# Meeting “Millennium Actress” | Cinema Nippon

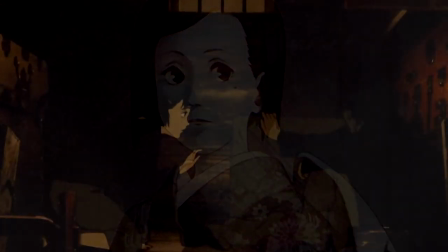(4:30)
Chiyoko is more than happy to discuss her past in film, but she's more interested in explaining the person who led her to work in film in the first place.
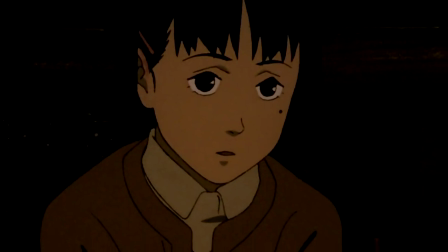(4:38)
As we learn, Chiyoko was a young woman in wartime Japan when a wounded painter came to stay in her parents' storehouse for a single night.
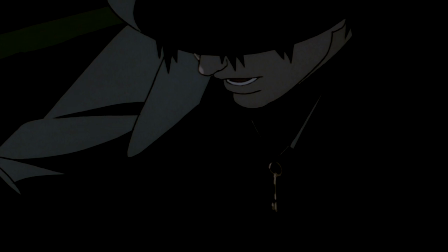(4:45)
She helped him hide while the police hunted him down. He gave her a memento of their meeting, a key on a necklace, which she treasured for years to come.
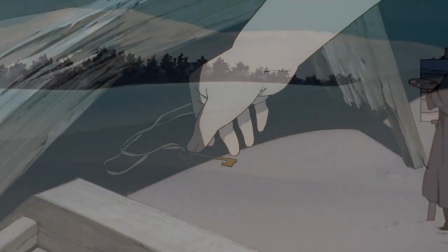(4:53)
When the opportunity arose to participate in films being shot in Japanese-occupied Manchuria,
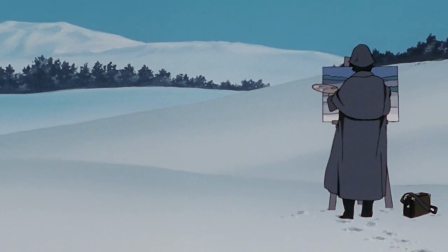(4:58)
she immediately rose to the occasion, hoping to be reunited with the man there.
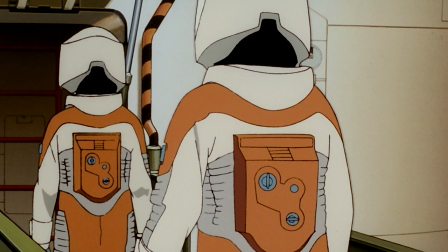(5:02)
From here, the film takes on a dual purpose: to explore Chiyoko's filmography through the rose-tinted glasses of the director,
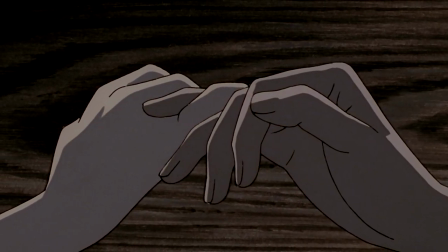(5:09)
and to explain her eternal quest to track down the wounded artist who fled that fateful night.
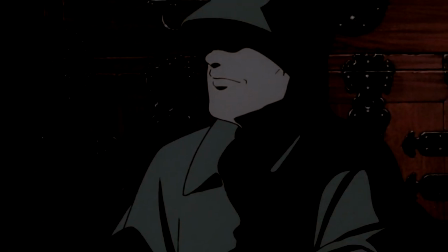(5:16)
At points, we're not even sure that this young man is real,
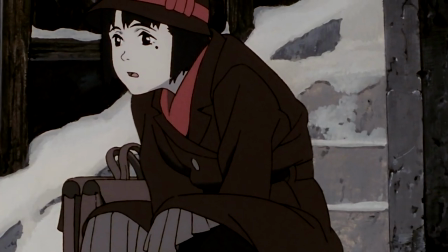(5:19)
or if Chiyoko simply kept starring in films with the man or films which featured the same idea of unrequited lovers chasing one another.
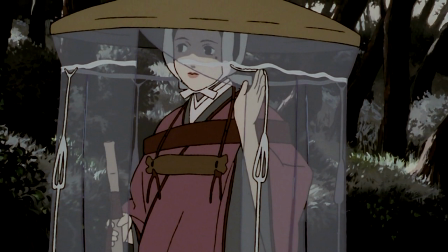(5:27)
In this way, Millennium Actress is able to play with its virtual space through her life story and her oeuvre.
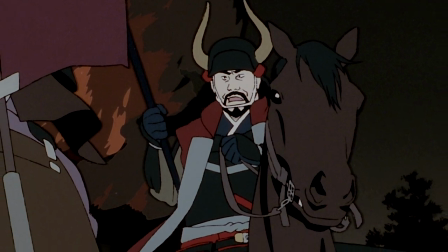(5:33)
For the duration of the film, the director and the cameraman even jump into her memories and explore the space she has created through her stories,
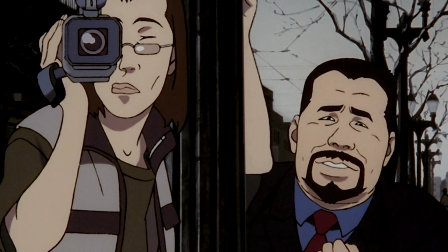(5:41)
taking us along with them. There's an argument to be made that Chiyoko and her love interest may be archetypes throughout all of fiction.
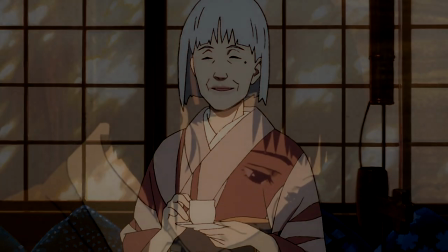(5:48)
They may simply represent the type of unrequited love so romanticized in stories all over the world and within the very films in which Chiyoko stars.
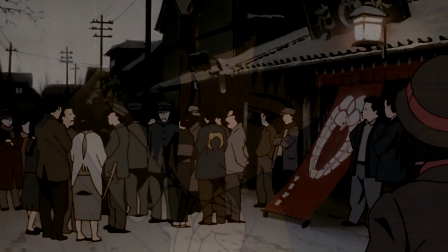(5:56)
This could account for why her personal life is wrapped up in and confused with her film work,
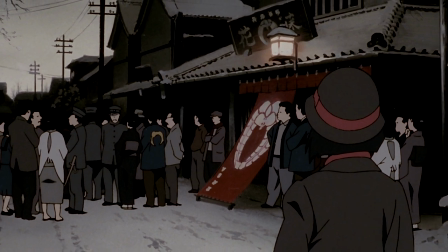(6:01)
seeing as how this type of love is idealized, and how said idealization could have bled into Chiyoko's own life.
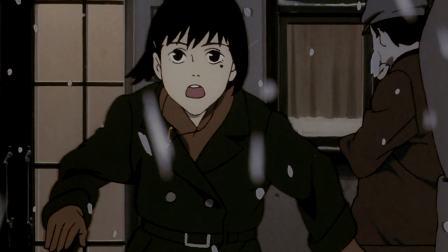(6:08)
Either the characters she plays and the character he is playing represent these types of archetypal lovers,
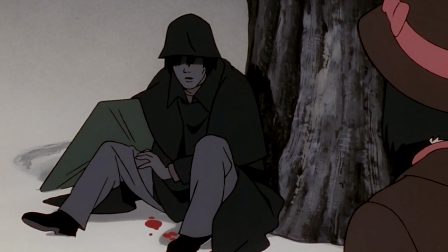(6:13)
or else Chiyoko and the man, as real people rather than characters, represent how art imitates life.
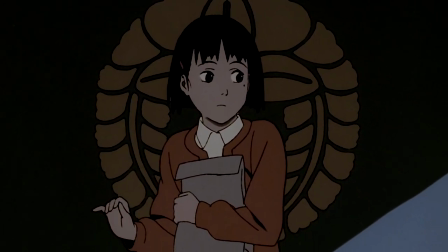(6:20)
Either way, the recursive nature of their encounters, and how Chiyoko and the man provide a center for all the narratives in which they appear,
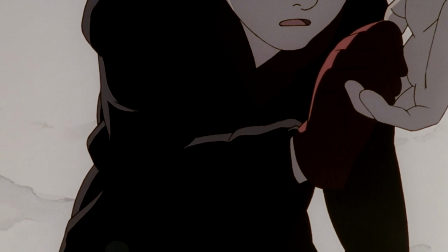(6:27)
offer the idea of them being archetypes interacting in stories that revolve around them.
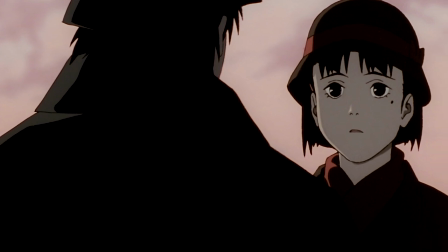(6:32)
This could be further represented in how they both wear red scarves, perhaps as a reference to the Red Thread story,
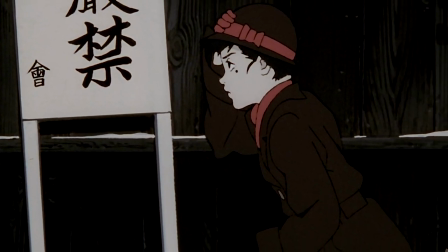(6:39)
an Asian legend with multiple variations that explains how fated lovers are tied together by invisible red threads.
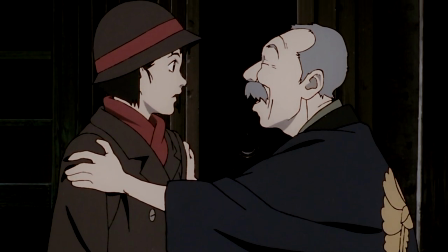(6:47)
Though this visual comparison is never made super blatantly,
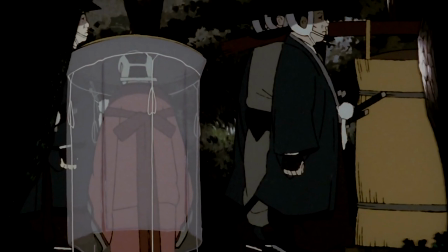(6:50)
the presence of the color red whenever the two interact may indicate this archetypal nature further, given how well entrenched the Red Thread story is.
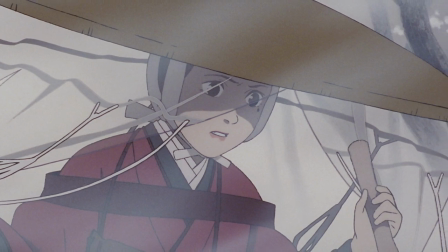(6:59)
The recursiveness in Chiyoko's life extends beyond her lover and herself in her life in films.
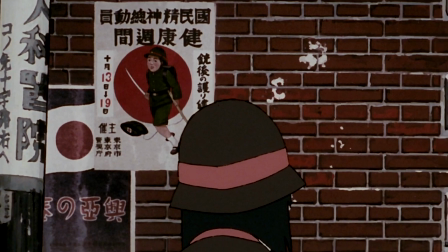(7:05)
Essentially, the same memories replay in different movies and eras of Japanese history.
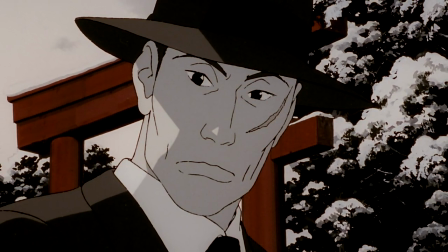(7:09)
First, a couple of police search for the artist in 1930s fascist Japan.
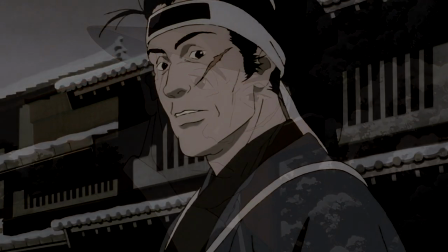(7:14)
Later, the exact same men appear in period garb in the late Edo period,
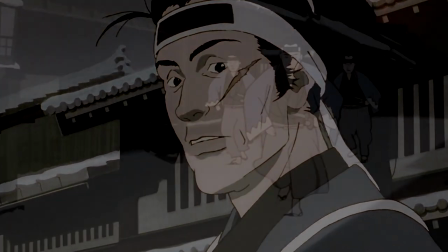(7:19)
committing minor variations on the same actions as they once more search for the same artist.
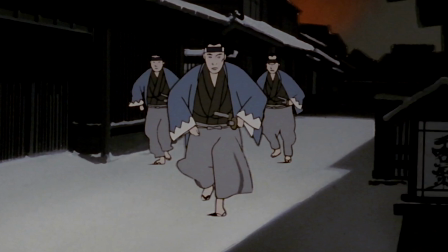(7:24)
This time, the duo appear in the context of a film, confusing the truth with fiction further.
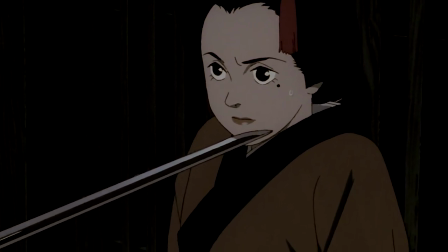(7:29)
In a way, this ties in with Chiyoko's statement late in the film when explaining why she chose to tell her story at long last.
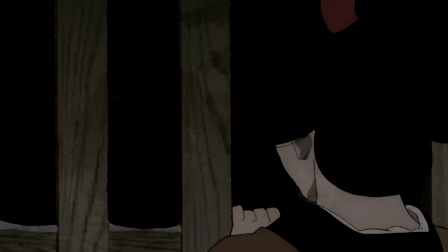(7:36)
In her words, "By tomorrow, I won't remember." While these two men might appear to be real people, perhaps cropping up again in a fictional setting,
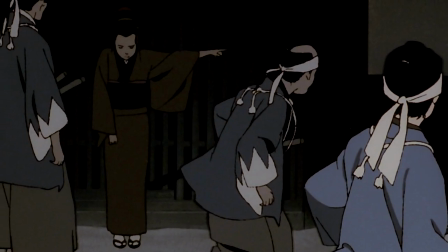(7:44)
there's one further component which complicates the recursive nature of Chiyoko's memory further.
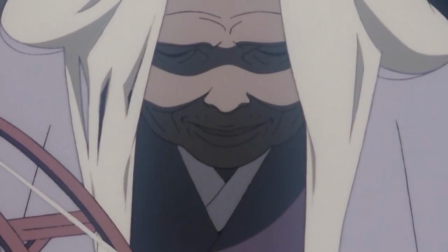(7:50)
This time, we see a witch character, who first appears seemingly in a fictional capacity during the aforementioned Edo period,
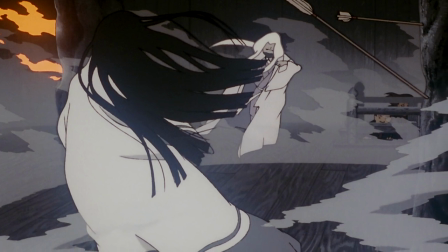(7:58)
but who continues to chase Chiyoko through the ensuing years.
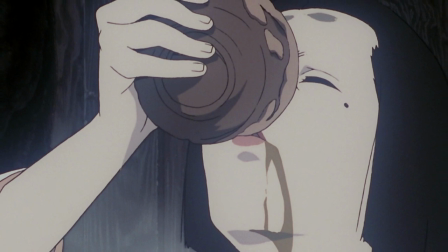(8:03)
The witch states, after having Chiyoko's character in the film drink a 1,000-year tea,
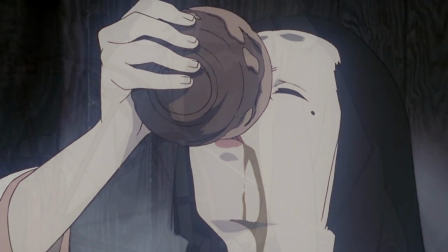(8:09)
as she calls it, "I love you, and I hate you more than I can bear."
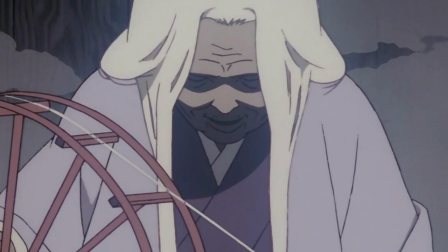(8:12)
This makes us ask then, is she supposed to represent the director, Chiyoko's legacy, Chiyoko's self-image?
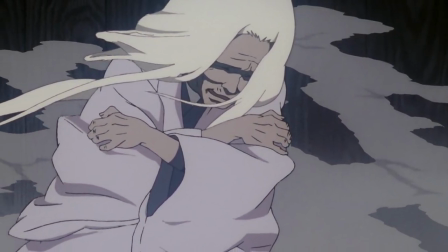(8:19)
No matter the explanation,
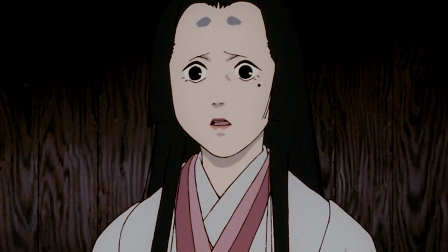(8:21)
her mere presence reoccurring throughout the remainder of the film further muddles what's real and what's fake in Chiyoko's life.
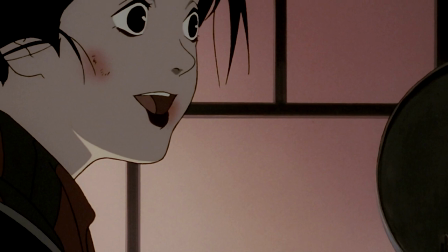(8:29)
Beyond these questions and explorations of memory, Satoshi Kon seemed to have another interest with Millennium Actress,
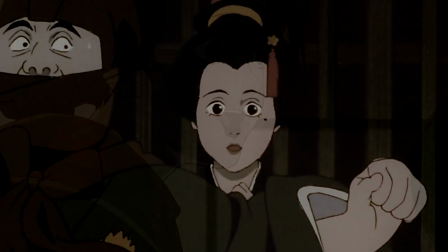(8:35)
that being to pen a love letter to cinema at large.
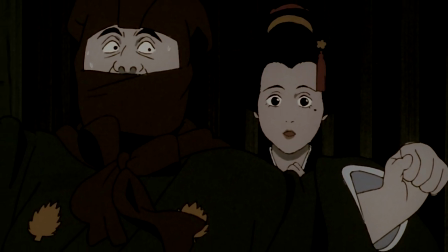(8:38)
As many filmmakers are wont to do at one point or another in their life,
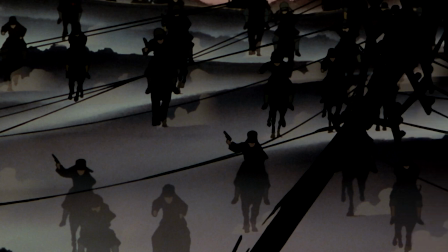(8:42)
Kon sought rather early on to explore just what makes movies so magical, and why they affect us so much.
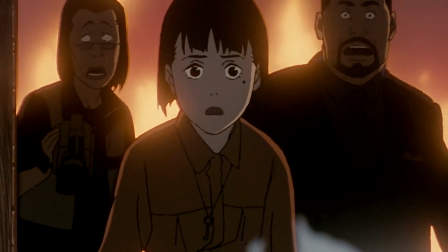(8:48)
This is perhaps most obvious with how Millennium Actress presents itself as an experiment in many different styles.
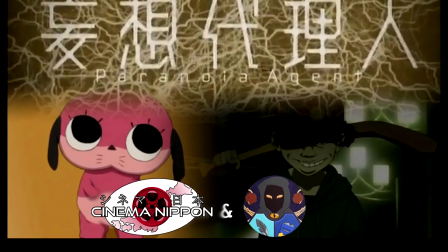(8:54)
This would be seen again in Paranoia Agent, with each individual episode of the later series encapsulating a different interest,
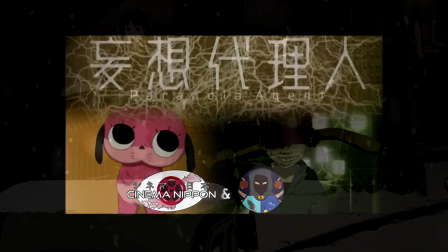(9:01)
character, tone, sometimes even art style. Within an 80-minute film, however, this experimentation was more truncated by necessity,
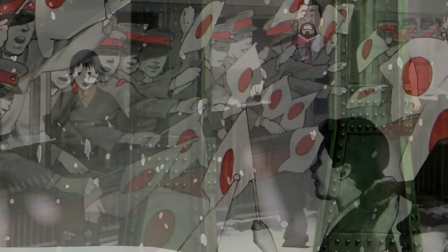(9:08)
seeing Kon and company rush through numerous time periods, art styles, tones, and so on.
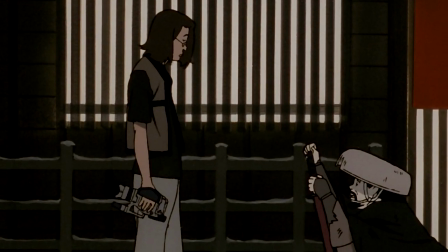(9:13)
By extension, we see these explorations as a love letter to film in how it allows all of these different experiments to take place before our eyes.
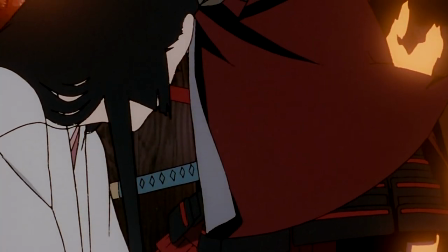(9:21)
Millennium Actress exists not just as a study in how film allows us to experience wondrous and fantastical worlds,
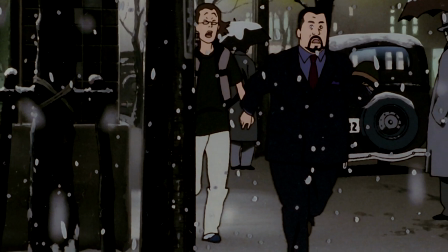(9:29)
or historic time periods after which we were born.
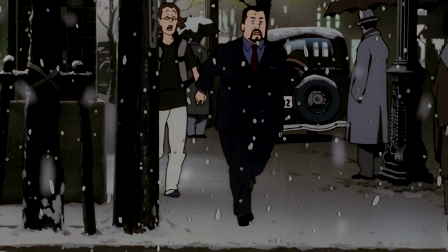(9:32)
It's also a love note to how films influence us, and how we can hold such fond memories related to the medium,
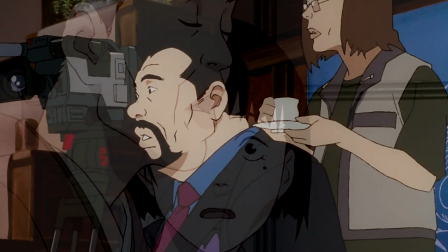(9:40)
both as creators and observers, as exemplified by the dichotomy between Chiyoko and the director.
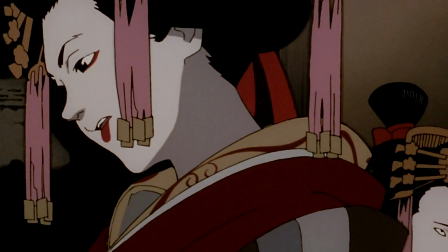(9:47)
As we would later see with Paranoia Agent, observers of the film's events become part of the equation, drawing us into the fold just as the director is.
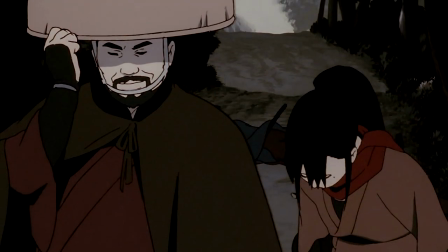(9:55)
In turn, the director becomes something of a parallel for Chiyoko.
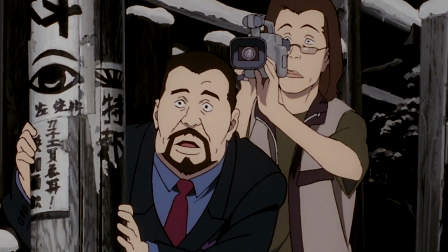(9:58)
As we learn quickly, he pursues her as she did her love, meaning that, whether platonic or romantic, their intentions throughout the film are more or less identical.
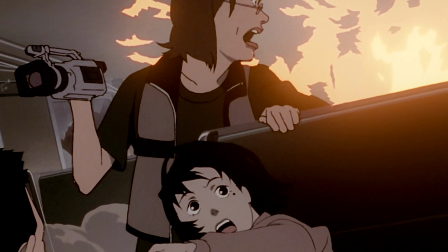(10:07)
The cameraman, meanwhile, acts as a barometer for the audience.
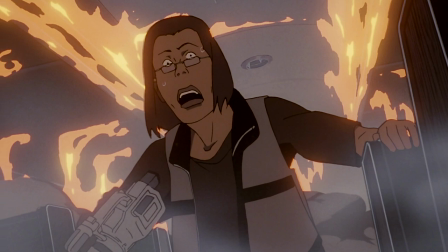(10:10)
He serves as our comic relief, our situational grounding, and the voice inside our heads discussing how absurd some of the film's events can become.
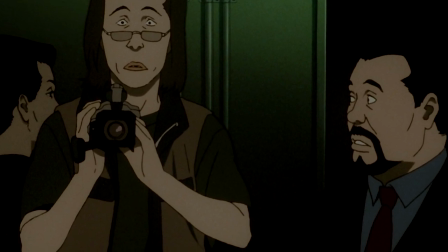(10:18)
It's through this mutual relationship that we will, at times, find ourselves falling into the groove of the narrative,
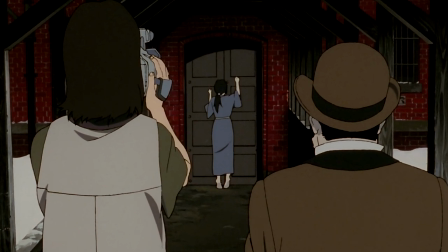(10:24)
typically just as he is beginning to show genuine affect from what he's witnessing.
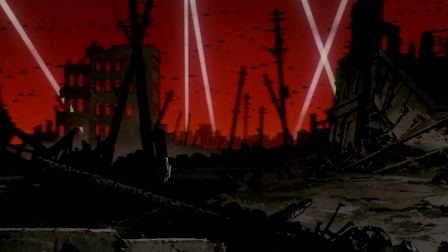(10:28)
Furthermore, Millennium Actress explores how films can encapsulate our times,
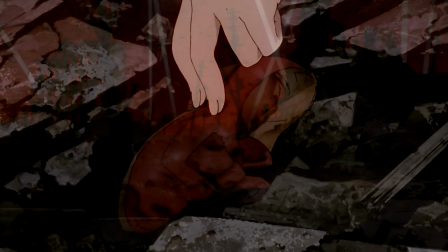(10:33)
in this case discussing the 1930s, through roughly the 1960s.
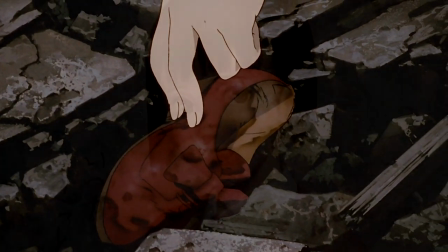(10:37)
This period of time is selected because it contains the entirety of Chiyoko's film career.
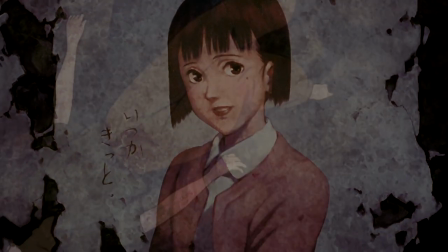(10:42)
On a more metatextual level, however, we may glean that these years were selected to provide a cross-section of the young medium of film's early years,
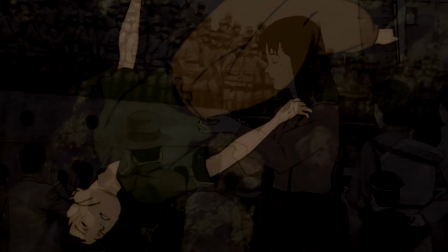(10:51)
particularly in Japan, a country with a unique history with cinema.
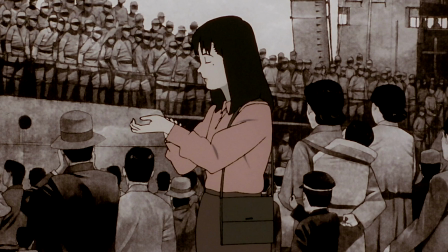(10:55)
We see the institution of sound film in the 1930s, during the height of Japan's imperial period,
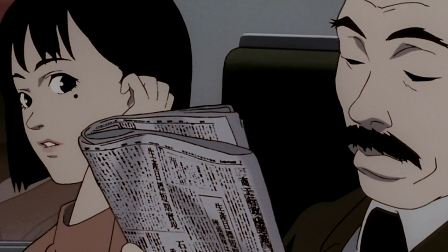(11:01)
when Chiyoko travels to occupied Manchuria to work in the entrenched studio system.
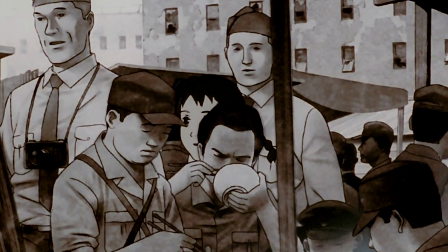(11:06)
As she ages, the industry evolves and we witness the changes in form, from monochrome to color,
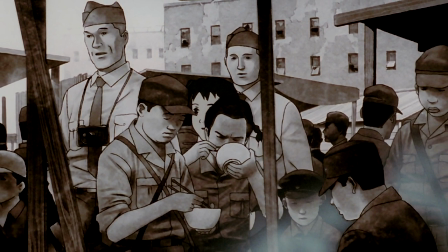(11:12)
and in ideology, from fascist state-controlled film to American-controlled occupation-era output.
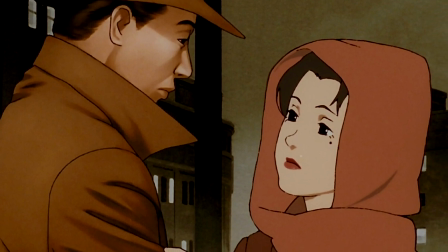(11:17)
Chiyoko's career ends in the period of uncertainty, the 1960s,
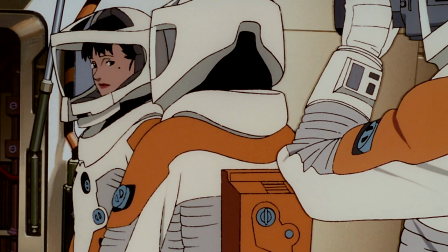(11:22)
with Japan's cinema starting to flag in popularity thanks to the inception of television and the mundanity of major Japanese cinema at the time.
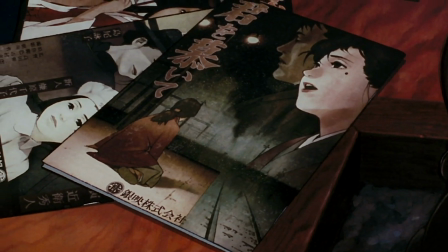(11:29)
Truly, Millennium Actress takes its position on the cusp of the 21st century to its logical extreme,
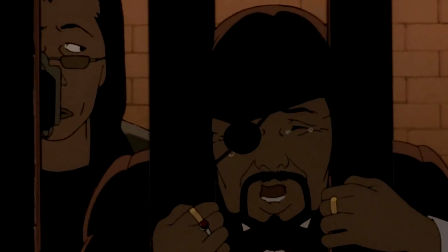(11:35)
looking back at the movies that made Satoshi Kon the filmmaker he was, as well as the movements that created Japanese film as it exists today.
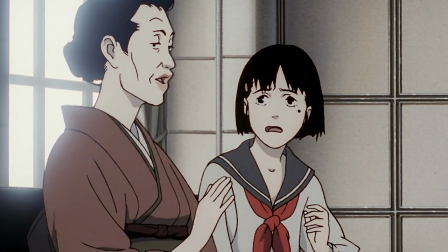(11:42)
Millennium Actress also serves as an exercise in how film manipulates us in order to make us believe its messages, or its lies.
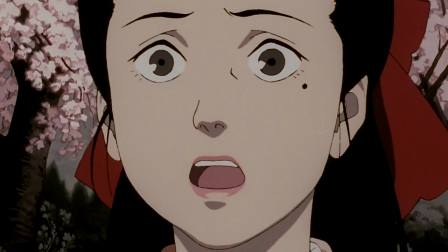(11:50)
This is achieved most directly through visuals, though more poignantly it occurs through narrative.
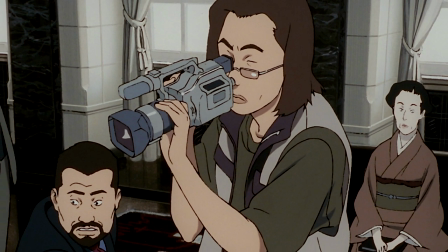(11:56)
In terms of visuals, Satoshi Kon and company show us how fluid of a medium animation truly is.
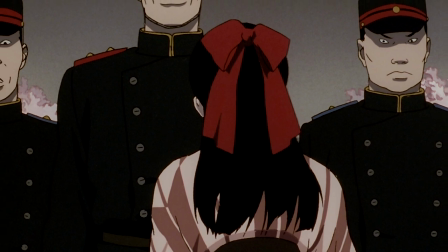(12:02)
In effect, we're not witnessing real people. These are lines and colors and images meant to represent people, places, and times.
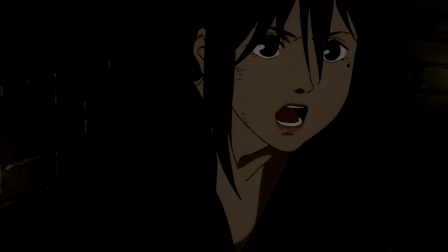(12:11)
Rather than a photographic record, a recording of real people in real space and time, what we see are representations of the author's intent.
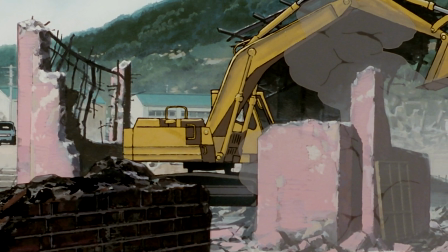(12:19)
Given that we're working with such an abstraction at a baseline, here our disbelief is already suspended, where in a live-action setting it may not be.
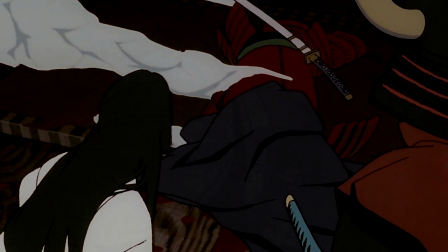(12:26)
Kon uses this suspension of disbelief perhaps most interestingly in how one period is supplanted by another.
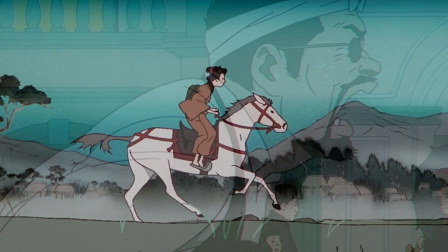(12:32)
Color palette, character age, background style, and so on will switch in the blink of an eye, explaining to us visually that we've moved on.